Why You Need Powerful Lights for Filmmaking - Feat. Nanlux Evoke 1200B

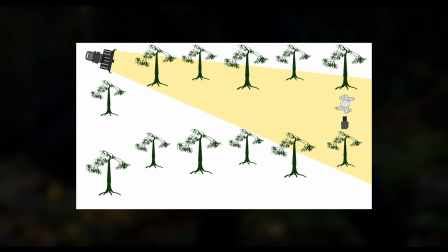(8:10)
Using the compatible Nanlux FL35 Brunel lens, we were able to focus our light into a beam, projecting it over a greater distance.
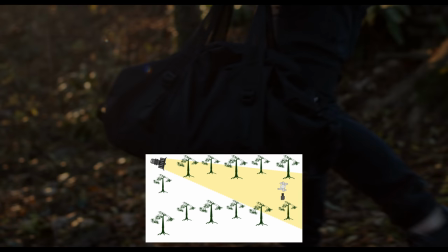(8:20)
This not only means we have more reach, but from point A to point B,
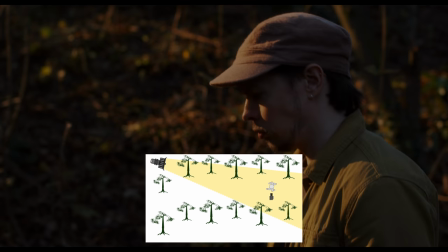(8:25)
the level of light on our subject and background stays consistent, as we can be much further away from the light.
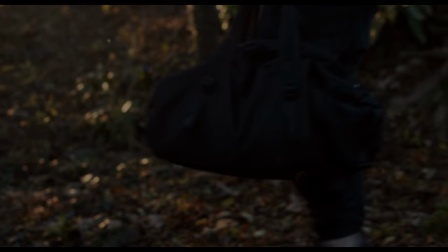(8:33)
You can also see our natural skylight was still quite bright, yet our 1200B was able to compete with it,
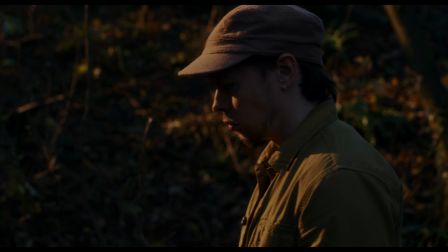(8:40)
allowing us to create a realistic light and colour contrast in our scene between sunset and sky,
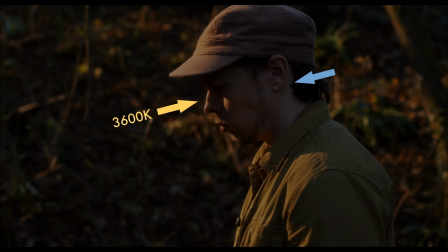(8:47)
with the Evoque set to 3600 Kelvin, and our sky around 6000 to 8000 Kelvin.
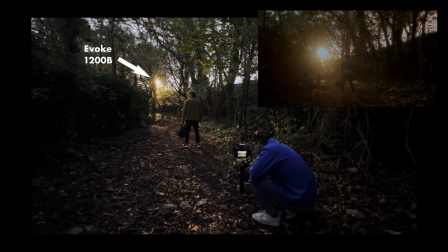(8:56)
We move back along the path slightly for the wide shot, placing our light directly in frame,
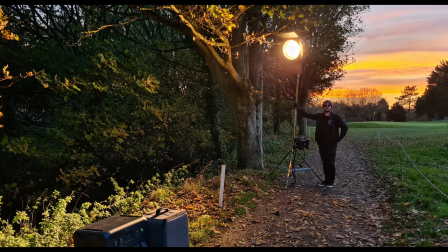(9:02)
disguised in its overexposure, emulating the sun. We shot this as the real sun was setting behind the clouds,
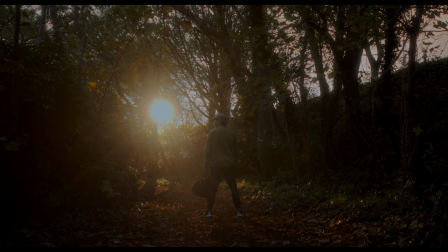(9:10)
which meant we had a little less natural skylight at this point, creating a more contrasty image.
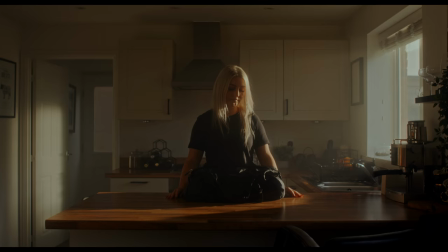(9:18)
We also used the 1200B and Fresnel lens to light the shots of our subject in the kitchen, opening the duffel bag.
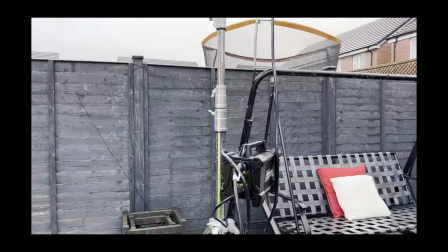(9:27)
It was actually a rainy day outside, and we had our light and fresnel lens at the end of the garden.
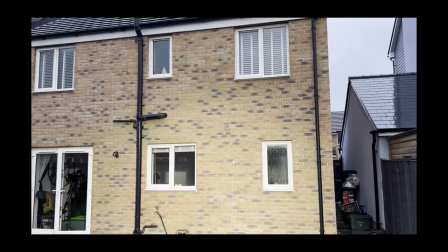(9:33)
Our fresnel set to a wider beam angle to cover most of the ground floor through the windows.
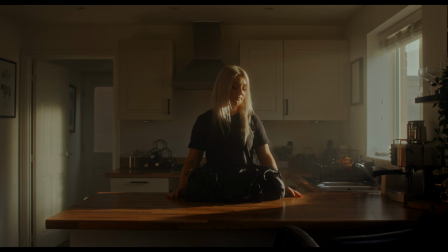(9:39)
This meant we had maximum coverage in our scene and could light more realistically,
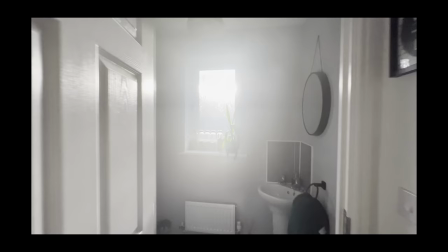(9:44)
with the 1200B providing our main sunlight in the kitchen and through the bathroom window,
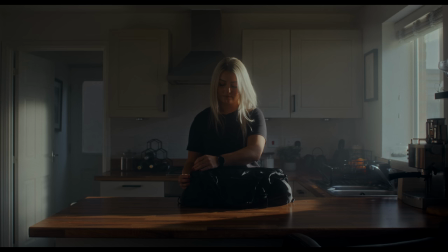(9:51)
making for a splash of sunlight on the door in the background. Since we wanted more of an overall warmth to this scene, we set our light to 6500 Kelvin to more closely match the natural ambient,
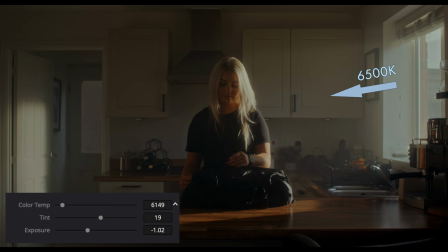(10:04)
then pushed our camera's white balance to 7600 Kelvin, warming up the sky, shadows and highlights more evenly.
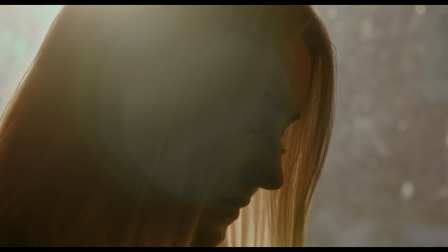(10:14)
A little haze was added to the scene to create a slightly lower contrast and a subtle beam of light from the window.
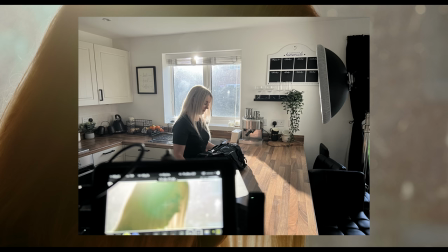(10:22)
For the final close up, we again shot directly into the light source,
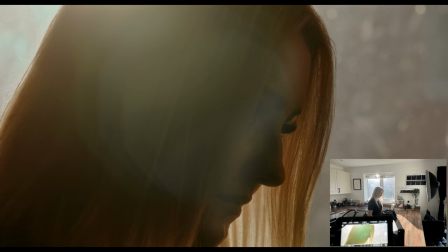(10:27)
adding in a Nanlite 720B through the Fusion just to sculpt the light on the face slightly,
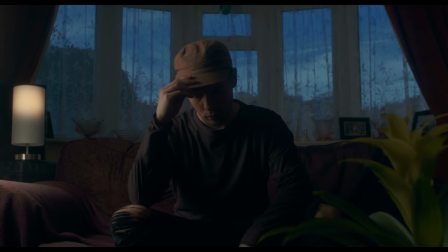(10:33)
and a little negative fill to take down some of the bounce from the wall.
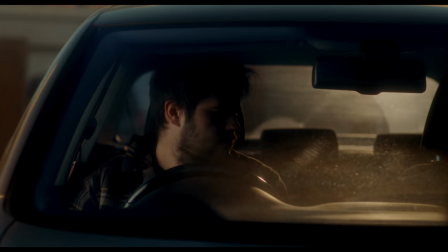(10:39)
The tools we use to light an image influence how we present visual information,
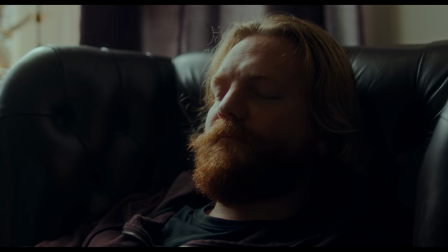(10:44)
and a more powerful light gives us greater flexibility to create images exactly the way we want them to look.
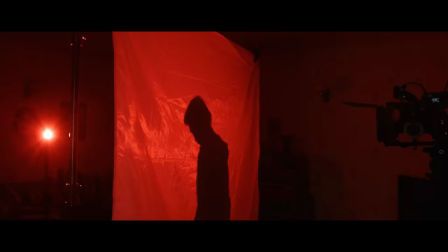(10:55)
Support my channel on Patreon and get ad-free extended YouTube videos, along with extra breakdowns and previews of upcoming videos.
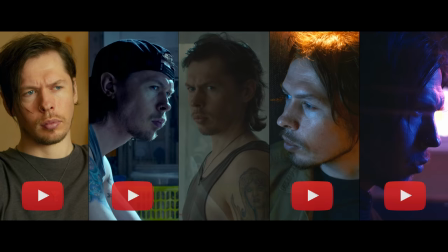(11:05)
Watch parts 1, 2, 4 and 5 of my Lighting with Colour mini-course here on YouTube right now.
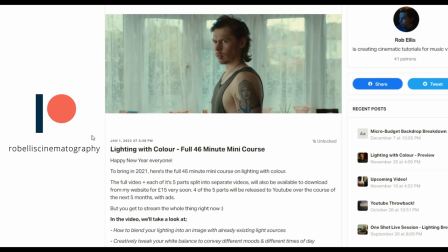(11:11)
But if you want an exclusive part free, no ads and downloadable files,
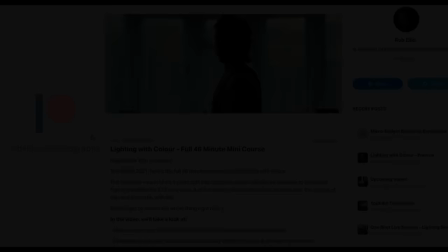(11:16)
head over to my website or become a patron and stream the 46 minute tutorial.
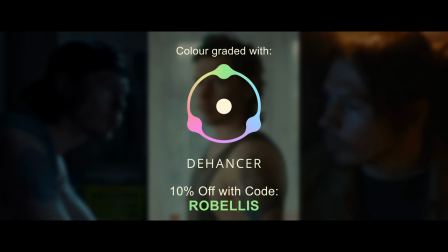(11:22)
I colour grade my work using Dehanser, use my code ROBEllis to get 10% off.
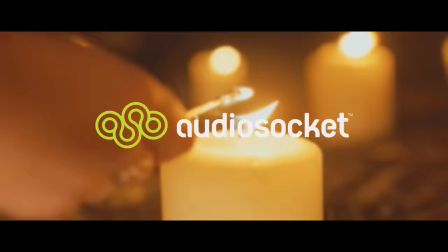(11:29)
I use music from AudioSocket in my videos, click my referral link in the video description and use the code ROBEllis when you sign
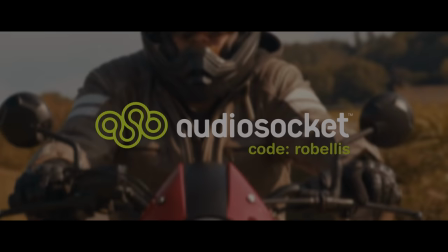(11:37)
up for a free month of the best and most diverse range of stock music available.
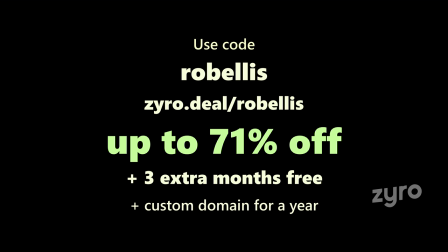(11:43)
Use my code ROBEllis over at Zyro to get up to 81% off your website or storefront,
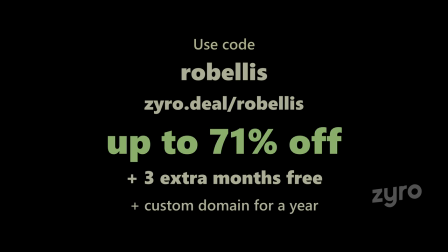(11:49)
plus three extra months free, along with a custom domain for a year.